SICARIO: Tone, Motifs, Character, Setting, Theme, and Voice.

You've seen Sicario. Do you remember the Buffalo Chip Saloon? In today's Sicario study, we'll see that the script had a very different scenario for what happened there. And we'll discover that the reason for the changes is something I've talked about on this channel over and over and over again. I'm Corral Seegers. I sold my first produced script at age 17. I co-wrote Australia's biggest budget indie, and I'm a fan of the work of Taylor Sheridan. This month, I'm perfecting my screenwriting style by studying Sicario using a technique I borrowed from Stephen King, Hunter S. Thompson and Shakespeare. The secret is to copy and transcribe great scripts and movies. I'm copying Sicario word for word, and you can follow here as I learn. This funky method is part of the immersion courses, and at the end of this video, I'll give you a handy download and a discount in case you want more of this. If you missed our earlier videos, be sure to check out the playlist. Today we're going into what I would call the midpoint reversal sequence. For more on that monster, check out our other videos.
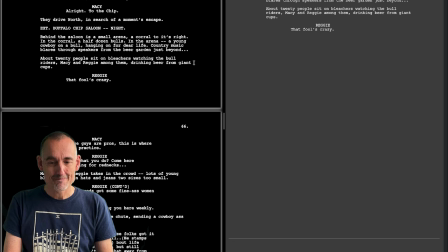63s
We ended up in the Buffalo Chip Saloon and there's a bit of cowboy life going on here.
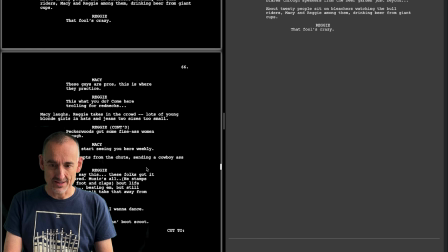72s
I don't think it made the film.
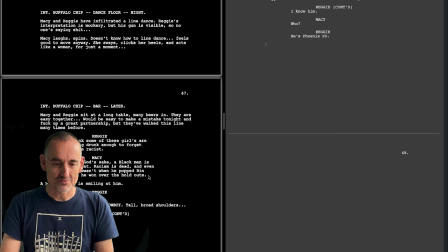77s
The dialogue about rednecks and racism is not in the film. um
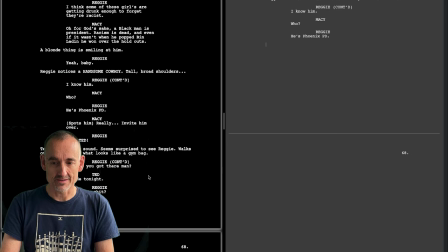82s
yeah it's just not given any attention however
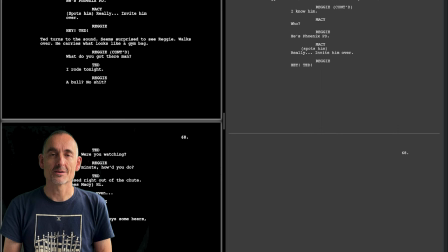88s
in the film the character of ted is set up earlier we see him in the background pass through the frame and we see him look at kate so there's a there's a setup or
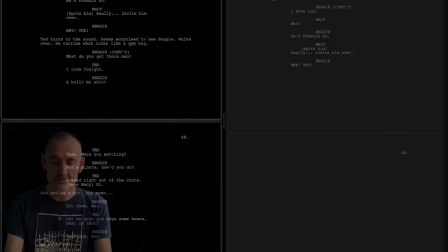101s
at least a plant that this is a setup for her
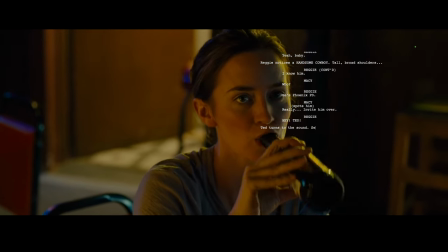106s
here it gives away seems surprised to see Reggie.
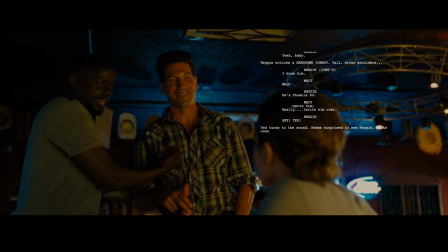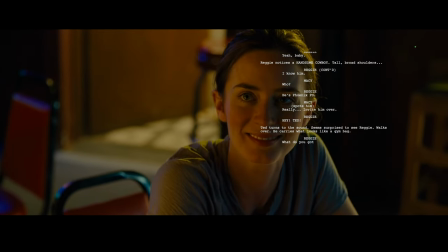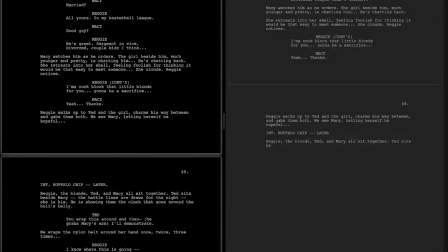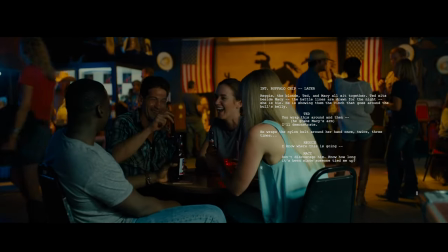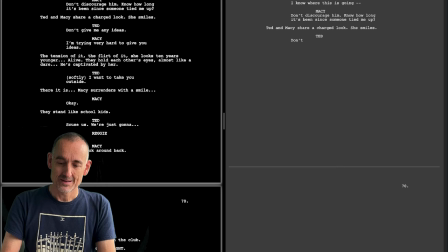138s
She's not that straightforward in the film, although the subtext body language is pretty clear. It's a really nice sequence for Kate,
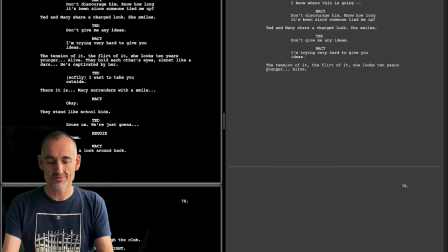151s
who up to this point has been shown to be a pretty tough, cold, hard woman, show the more human side. And it feels like we're in some sort of a romantic subplot.
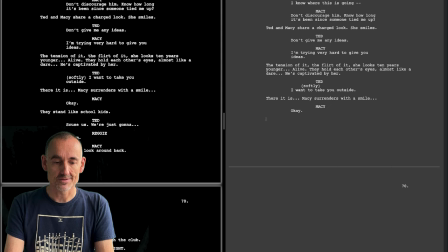167s
and it had been set up in the conversation she had earlier with reggie that she's been single for a while and ready to meet someone new and
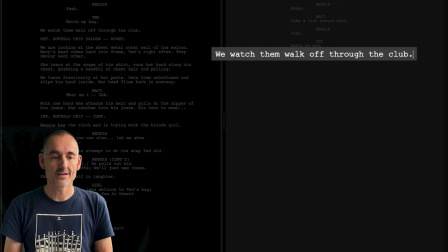179s
here that last line is a point of view from reggie's i'd say we watched them walk off through the club so we feel like we're still
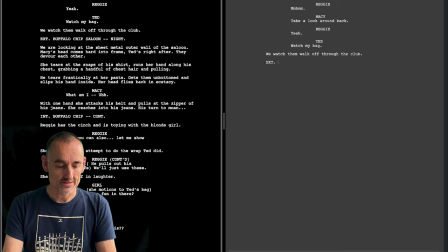187s
with reggie it may well be technically speaking an omniscient point of view in the film instead of this rather erotic foreplay we have a great transition where
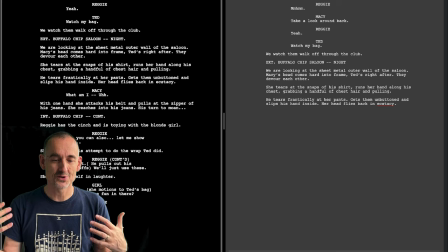204s
on the dance floor he pulls her up to his body his upper body and that's cut to the similar motion at her apartment foreplay goes somewhat more physical and in the film
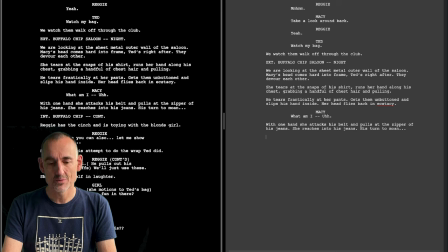223s
you don't really need that it depends on what sort of tone you want what the audience is what rating